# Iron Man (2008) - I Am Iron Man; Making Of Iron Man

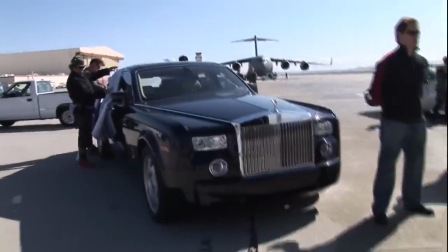53:57 He's an ex-boxer who's Tony Stark's driver / confidant bodyguard.
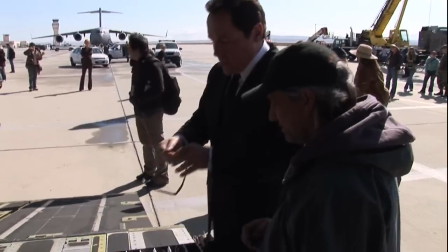54:04 Kind of a sidekick of sorts, although he's not a superhero in any way. And he doesn't crack a smile, and so he ironically is given the name Happy.
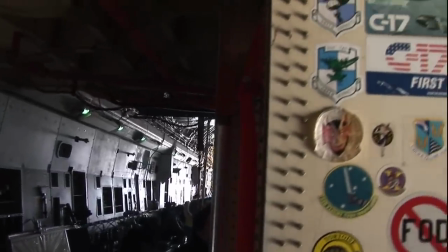54:12 And it's more for the comic book fans to see that, you know, we're sort of trying,
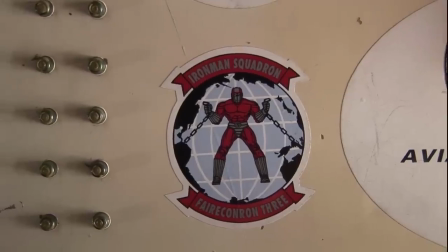54:16 you know, in a way to incorporate as much of the source material as we could, being that this is the first Marvel movie made for Marvel fans. So here it is, this is it. This is Happy Hogan. I hope the fans like it. You like it, Pete? It's great. I really do. The real reason I'm doing this, I just broke it to Gwyneth that I marry her. Hey, Mark.
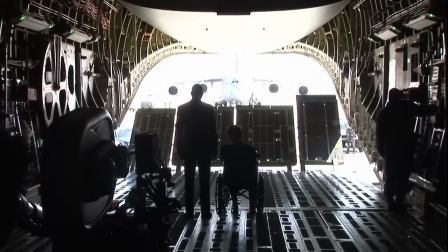54:42 Edwards Air Force Base is here about 70 miles north, northeast of Los Angeles,
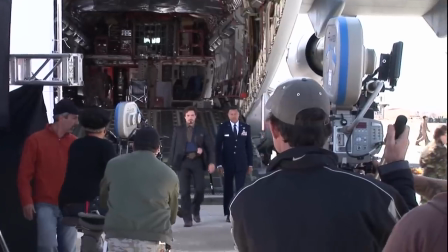54:46 and John wanted to include Edwards Air Force Base in the story specifically just because it has such a proud heritage of flight tests.
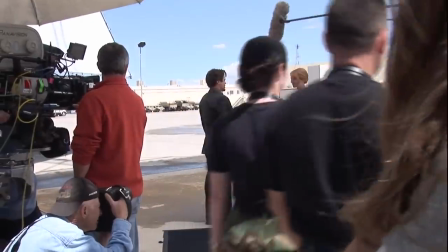54:53 They really wanted to tie that into sort of the research and development aspects of Stark Enterprises.
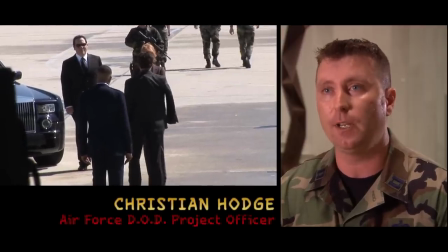54:58 So we did a lot of filming there. We shot there for 3 days. We shot on a C-17 cargo plane.
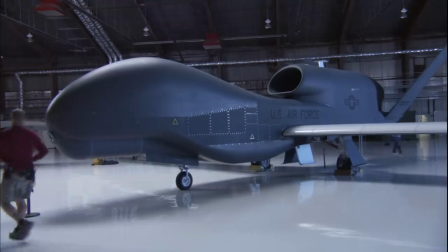55:04 We brought in an F-22 and a Global Hawk as set dressing. And we used about 300 airmen and actually Marines as well as extras.
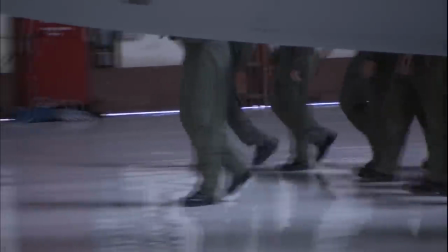55:13 So you've got first look, one shot, one kill. We're at the merge even before they know we're there.
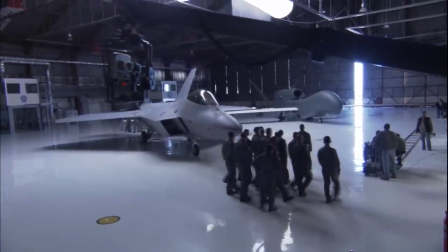55:22 Terrence Howard. We opted in this film to make him an Air Force Lieutenant Colonel. Although he was a member of the military, in the comic books, he wasn't somebody of that stature.
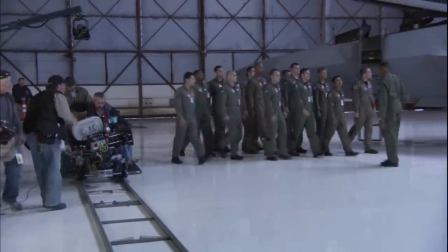55:31 But he was somebody that bonded pretty early with Tony Stark. As a matter of fact, he was involved with his rescue, from what I remember.
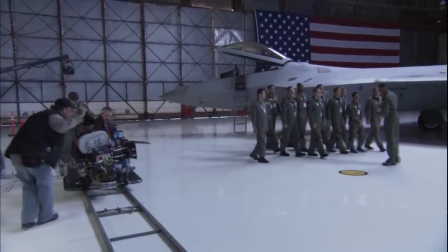55:37 We tried to incorporate that into the film in a way as sort of an homage to the books, but we really wanted to flesh out the character even more.
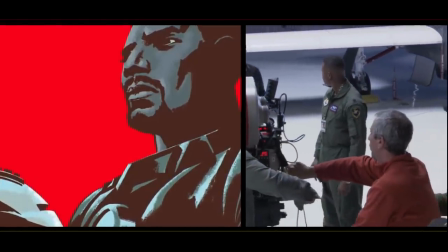55:45 And Rhodey becomes War Machine if you follow the course of the books.
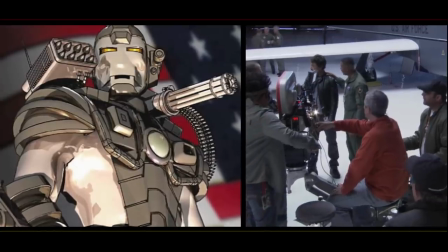55:50 And as we sort of look forward to see this as a chapter in a series of films, if we could be so lucky,
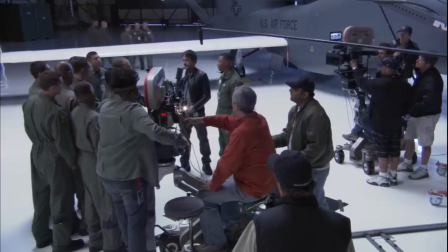55:56 I think that following Terrence Howard as he becomes a superhero in his own right is something that I'm really curious and interested in.
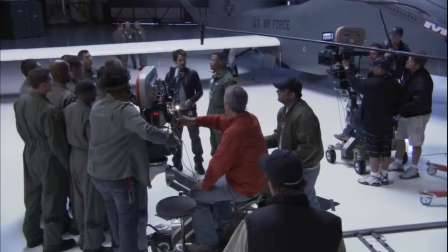56:03 That lovely lady you woke up with, what was his name? I think it was Ivan. No, it was your sister.
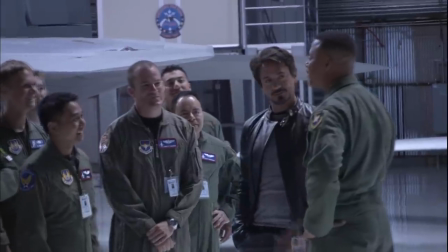56:08 Right. Come on, give us a few seconds, you guys. Pleasure to meet y'all.
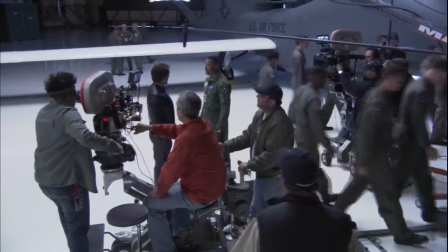56:15 Soon after that shoot, those guys cycled over to Afghanistan. So no joke, those are really tough guys, and they get a real tough job to do. And it was really nice to see Terrence and John and Robert interact with them and just
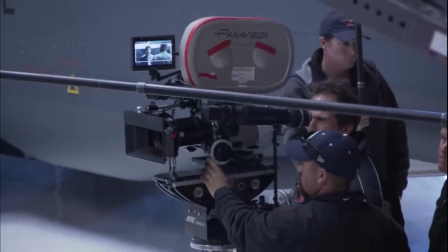56:28 be really just humbled by what a tough job those guys got and what real pros they are.
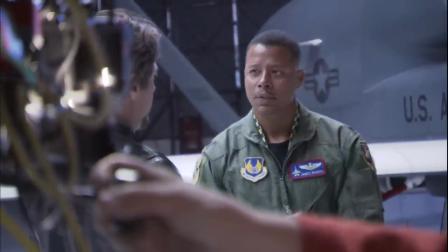56:34 I see.
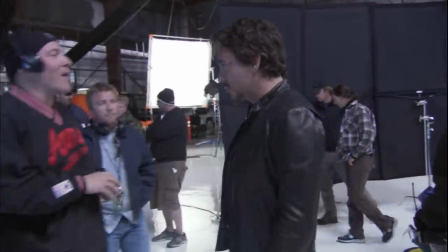56:39 What? You want another one? Yeah. One more? Okay, of course one. You can. One more, guys. Going again right away?
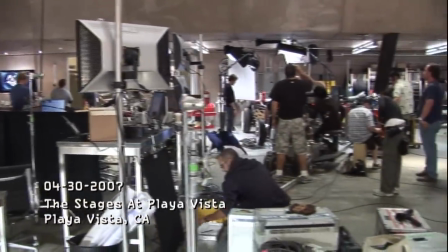56:51 The workshop was always the most important set for me.
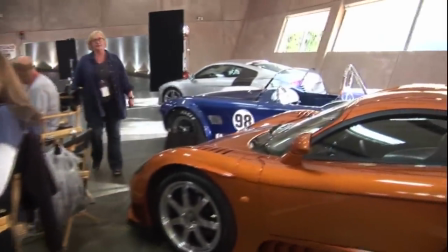56:54 It was the space that was going to tell you before he got captured and builds the Mark I suit that he's a guy who likes fabricating, he likes working with his hands.
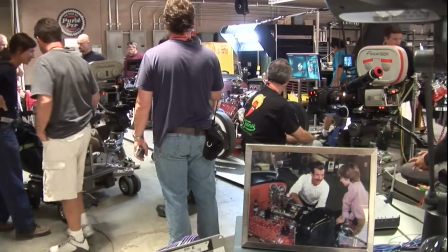57:03 We have him working on a 32 Ford that we show in a picture that he's working with his dad on.
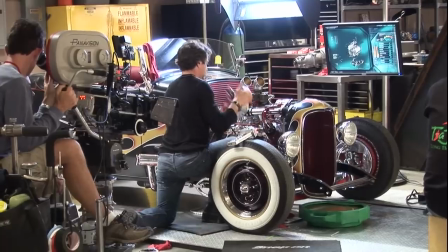57:08 And it just shows that he's a bit of a gearhead. He's a guy who, not only is he a genius in, as far as design goes, but he actually has a hands-on knowledge of how to build things.
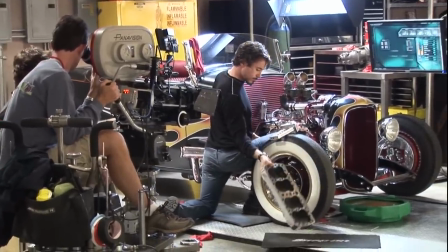57:17 And he's an inventor, but the type of inventor doesn't just work with a pencil.
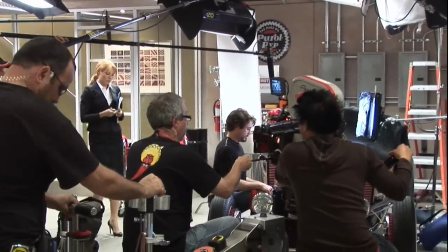57:21 That was important to make that leap so that it didn't just jump into fantasy land when he was in a cave and builds the suit.
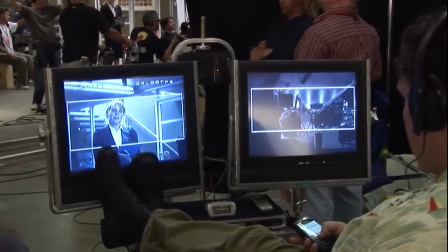57:27 That he makes a breakthrough that was inevitable because he has a mind that is capable of these kind of realizations.
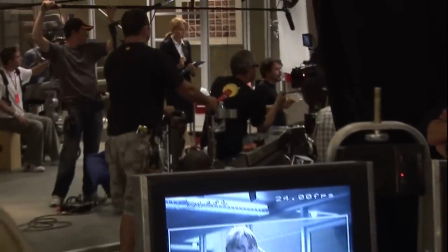57:34 So we put together a shop that would be any car builder's dream.
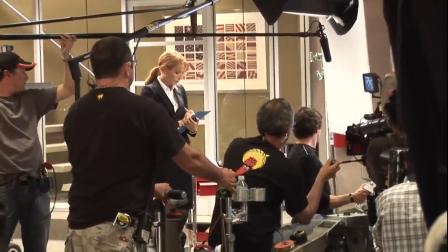57:38 We have everything from old English wheels that look like they were passed down from generation to generation.
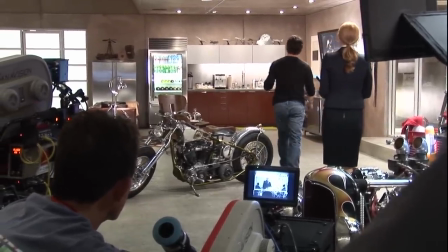57:44 Maybe they were his dad's that were passed down. And then you also have like CNC machines that are sort of state of the art, you know, or plasma cutters.
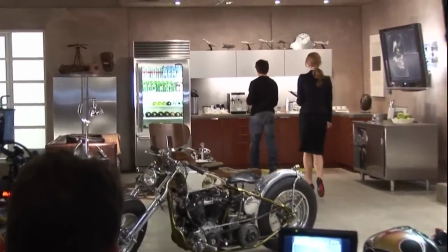57:50 And everything we figured was tied in and automated to the brain of the house. So I wanted to create a real mix of high-tech and low-tech.
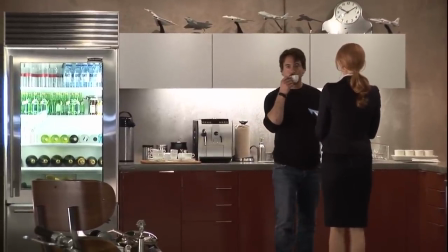57:58 Why are you hustling me out here? Where are you going? You have plans? Yes, as a matter of fact, I do.